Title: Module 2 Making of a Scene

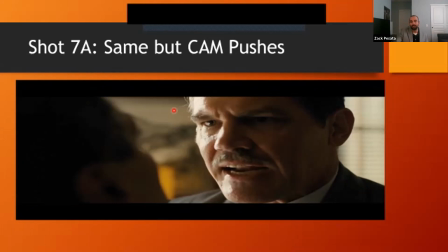And if you notice, and we'll rewatch the scene again,
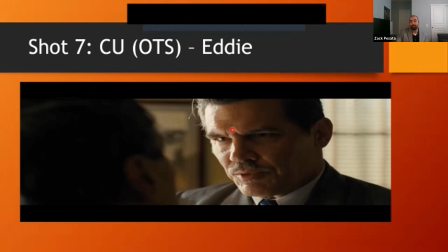but as Eddie is like slapping Baird and he starts giving him his speech, towards the end of the speech, the camera pushes in. We'll talk about camera movements later, but the camera literally starts to push in towards Eddie as he speaks.
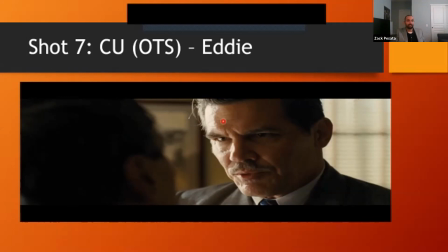It's not on a dolly, but it's a similar movement to a dolly in or a push in.
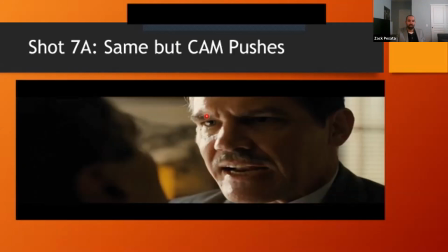Okay, so that's what we see. And notice when we push in, the scale becomes tighter, right? We get a more tight on Eddie's face. Shot 8, medium shot over the shoulder on Eddie to Baird.
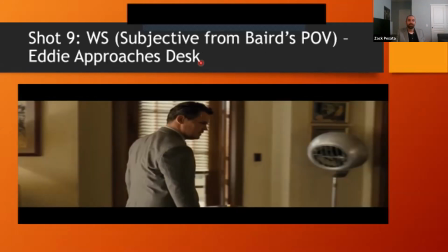Shot 9, it's a wide shot as Eddie approaches the desk. And this is something I'm just introducing now, but this is also a subjective shot. Another way to look at it is that this is coming from the point of view of another character, right?
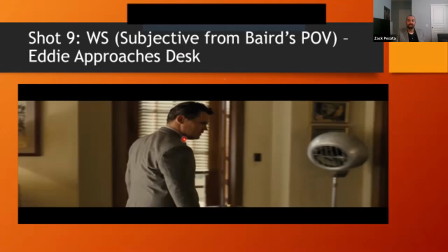As we see this frame, it looks like we are seeing Eddie from Baird's eyes, right? This is where we saw Baird, and now we're watching Eddie approach his desk from Baird's point of view.
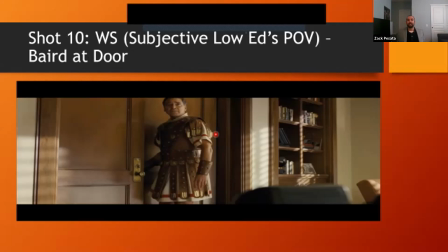Shot 10, it's a wide shot, and now it's sort of a subjective POV shot from Eddie's point of view, right? Eddie's sitting down, he's looking at Baird at the door. So this is a wide shot, subjective, low angle.
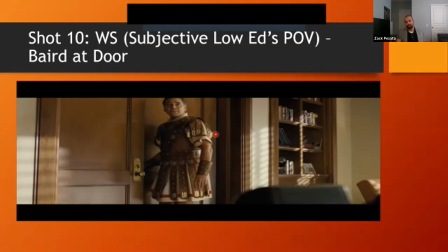We'll talk all about this stuff more in depth with cinematography, but just so we're starting to introduce this stuff, that's why I'm saying it now. But this is our 10th shot in the sequence.
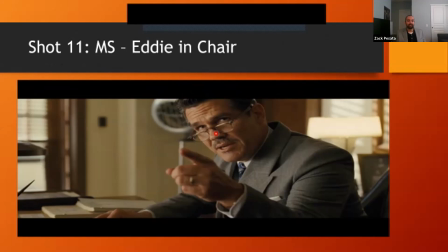Shot 11 is a medium shot of Eddie in the chair, and I believe that's the last shot. Okay, so we have 11 unique setups in the scene to cover all of the action and dialogue from beginning to end.
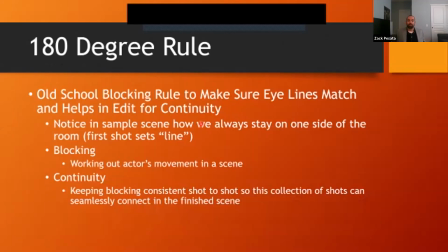We'll talk more about the 180-degree rule later, but I'll introduce it now. So the 180-degree rule is a blocking rule, essentially. So it's an old school blocking rule to make sure eye lines match, and it helps in the edit for continuity.
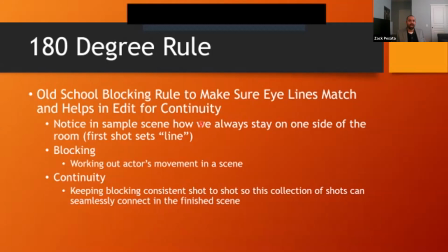Notice in the sample scene how we always stay on one side of the room. The first shot sets the line. We already talked about what blocking is. Continuity is keeping blocking consistent shot to shot, so this collection of shots can seamlessly connect in the finished scene.
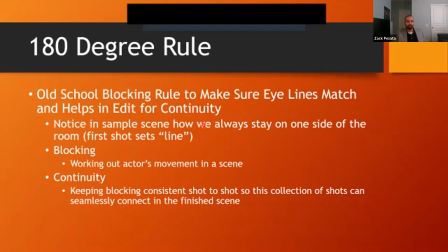I'll talk more about this in a second. Let me show you there's a graphic here.
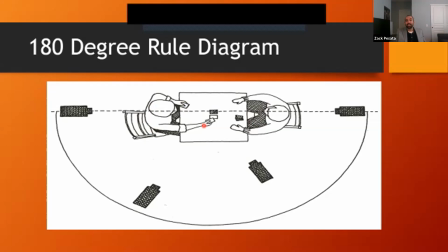So we didn't get a master shot in the scene. Again, a master shot, which again, a lot of my content sort of folds into itself over and over. So we'll talk more about this stuff later, but just to kind of set it up now,
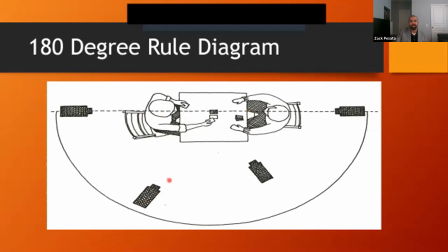a master shot if we have like a dialogue scene between two people, is a wide shot that features both subjects in the frame, a two shot. That usually sets the line because we cover the scene from beginning to end in that wide shot. And then once we're done, we then move in for coverage.
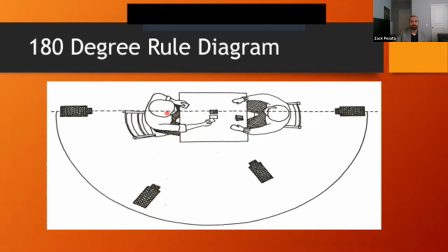So we'll introduce this shot, which will be a close-up on this subject, this shot, which will be a close-up on this subject. And they just perform the scene from beginning to end. They're sides of the scene. Whatever side of the room you decide to have your first setup, so your master shot,
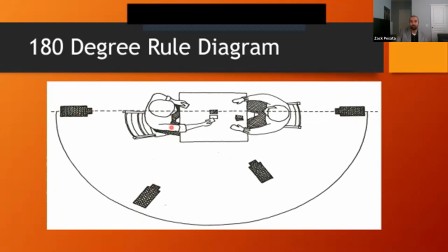the 180-degree rule is that you have to kind of obey that line of the room. So if this is our first shot, right, this is our master shot, you create sort of an imaginary 180-degree line between the subjects.
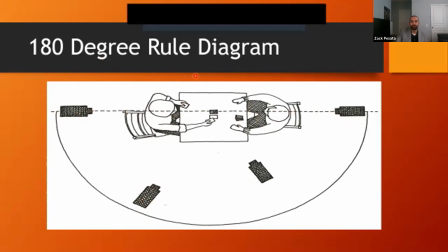And if you were to have your camera set up on this side of the room, you'll start to see that eye lines no longer match. It becomes disorientating.
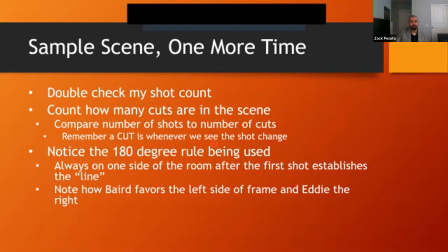Okay, and just to sort of get an image for it, I'm gonna go back to our stills.
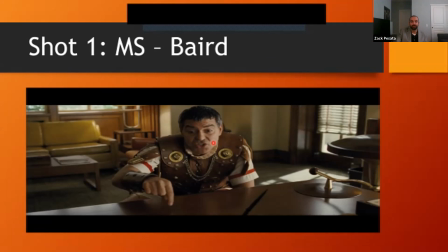So this is the first shot we see in the sequence. And think about that 180-degree line.